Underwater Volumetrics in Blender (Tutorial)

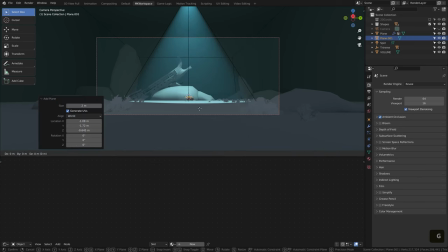[4:03]
For now, let's just quickly make a plane below our light, place it up here, and add a material to it.
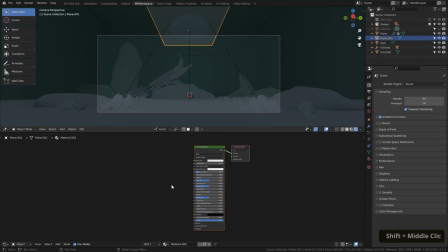[4:10]
Now we can see it is casting a solid shadow. So let's change it by punching some holes into the alpha of the plane. In my course, I've often used a simple noise texture plugged into the alpha channel for this sort of thing.
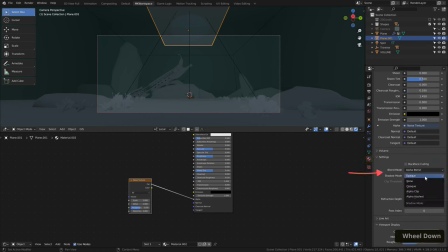[4:23]
Let me first jump into the material settings here, because unless you set these to alpha blend for the opacity and alpha hashed for the shadows, you won't get any transparency in Eevee. So, where were we? Ah, yes, the noise texture.
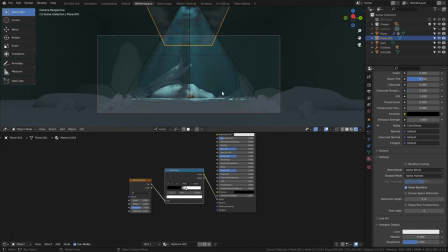[4:36]
Well, this is all well and good for cloud shadows, but underwater shadows, or rather caustics, caused by refraction of light, look a little different.
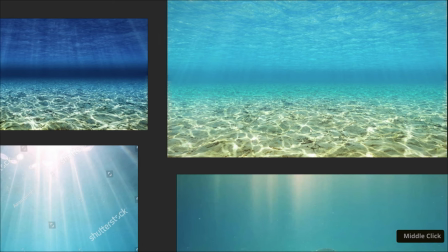[4:45]
Now, I don't think we need to achieve exactly the same shapes like we see on these images, but something closer than a noise texture would be nice.
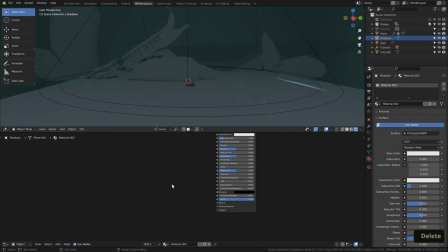[4:53]
Fortunately, we have this wonderful Voronoi texture built into Blender.
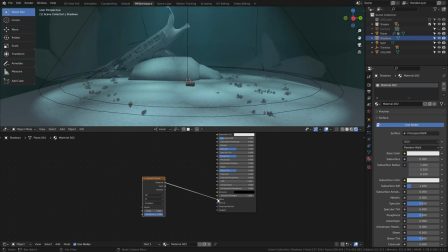[4:57]
Let me plug it into the alpha instead, and all we need to do now is to invert it so that the white spots are transparent instead.
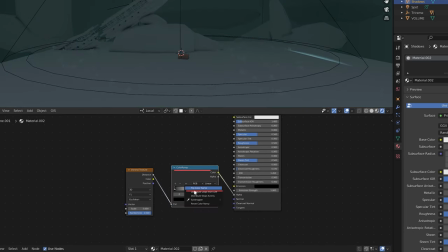[5:04]
To do that, bring out a color ramp node, flip it, and then play around with the edge points to get slightly better contrasts.
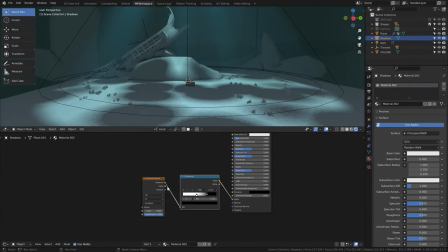[5:11]
There. Of course, the quality of our shadows is abysmal now, but we can make it better by increasing this cube size value here in the shadows, and maybe even making it soft and high quality. If your computer allows, that is. Otherwise, make the quality lower for the viewport and only crank this up for the final render.
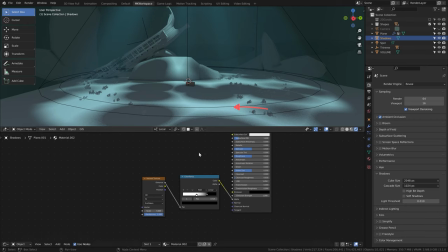[5:32]
This structure of the shapes is a bit too regular for me, so I've gotten into a habit of randomizing it ever so slightly with this trick.
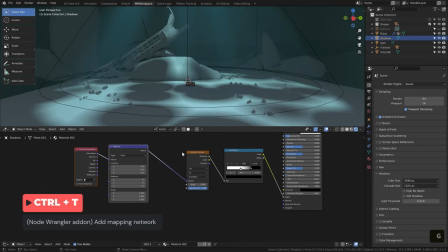[5:40]
You hit Ctrl T to add this mapping network to the Voronoi texture, which gives you control over the coordinates by which the texture is placed onto your object. Now, what you can do is mix in a little bit of irregularity into these
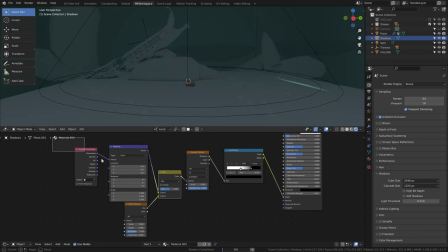[5:54]
coordinates by quite literally mixing in noise into this.
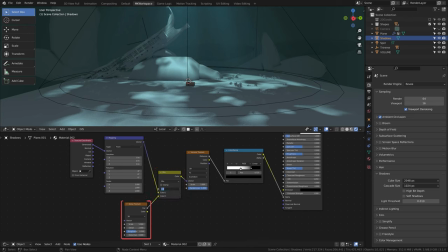[5:58]
A default one with a very slight mix of 0.1 distorts the coordinates of the Voronoi enough to make it look less regular.
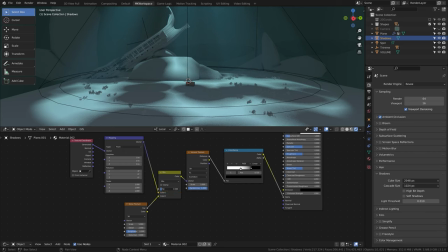[6:07]
You can see that if I go over 0.1, it makes it too distorted, making it lose that caustic-like structure we want, so I don't recommend it.
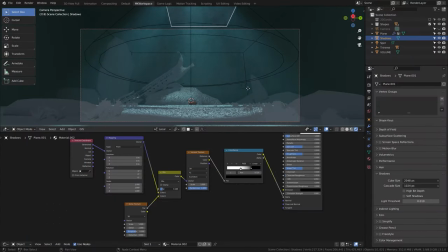[6:16]
Already, you can see these lovely streaks of light going through our scene. Most of you will probably make a still render, but if you ever want to make your streaks move, the easiest way is this.
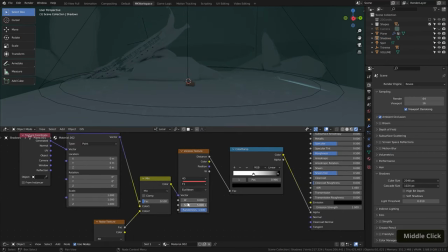[6:27]
You just change your Voronoi vector type to 4D, which gives you this W value.
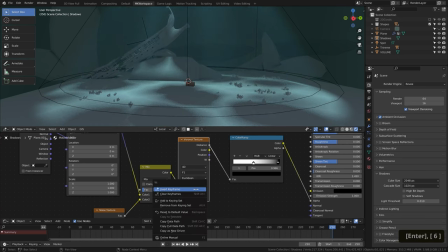[6:32]
This one, you can simply keyframe in time for your noise to evolve and change shape, giving us this beautiful streak movement.
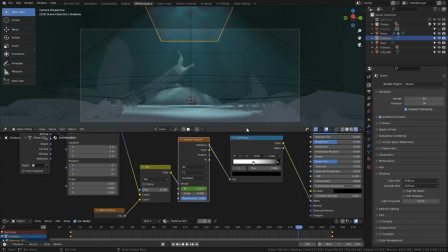[6:40]
How cool is that? Nevertheless, be very careful with the value here. You will have to go by really low increments to achieve the slow movement of the streaks.
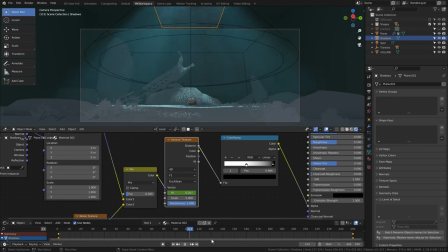[6:49]
In my case, it was a 0 to 0.6 value change over 250 frames.
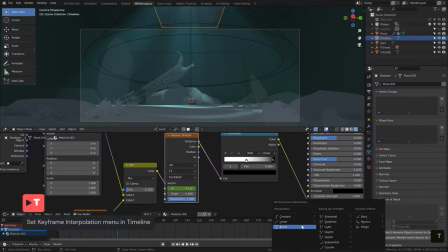[6:55]
Don't forget to make the animation linear, of course, so that it doesn't speed up or down.
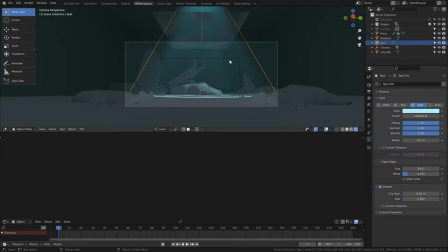[7:00]
And now feel free to experiment with the positioning and the power of your light. I recommend pushing it a little higher so that the streaks are a little bit more perpendicular. And also increasing the blend value here to make the spot shape softer.
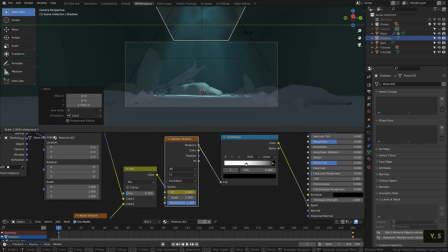[7:14]
Mess around with the position and the scale of the shadows as well, and you can change their scale here. The color ramp then controls the contrasts of your streaks and how much light is let in.
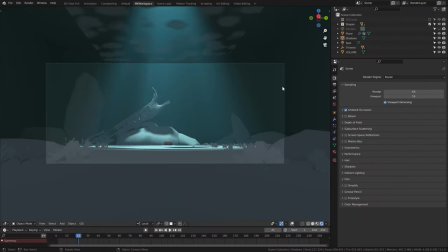[7:27]
Another great trick to make your underwater scenes look a little bit more underwatery is to add some bloom to it. You will probably have to tailor the settings to your scene, but I usually start with lowering the threshold,
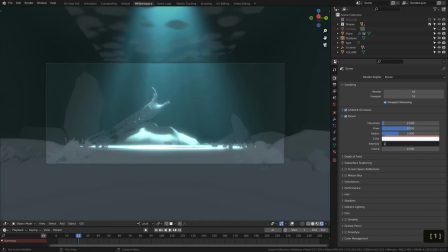[7:40]
then increasing the intensity, and playing around with the radius. And when you're done, it should add this soft feel to your light.
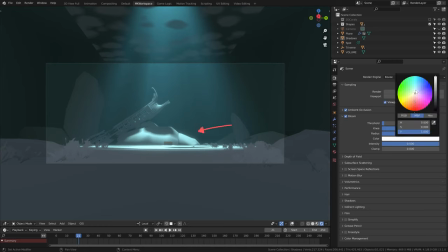[7:48]
And you can even change the color of the glow.
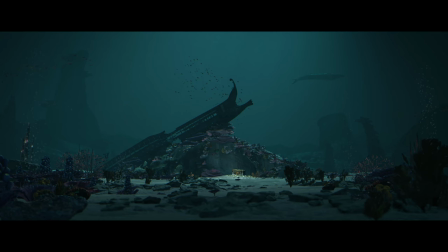[7:51]
Of course, you can do this in the post-production, but I sometimes like to render my scenes already with this effect present, because it adds a lot to the overall atmosphere.
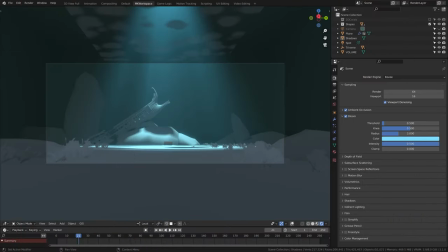[8:01]
To improve upon the rendering results of your shadows, I already mentioned this menu here, where you can increase the size of the shadow maps, making it more detailed, and also activate these two settings here.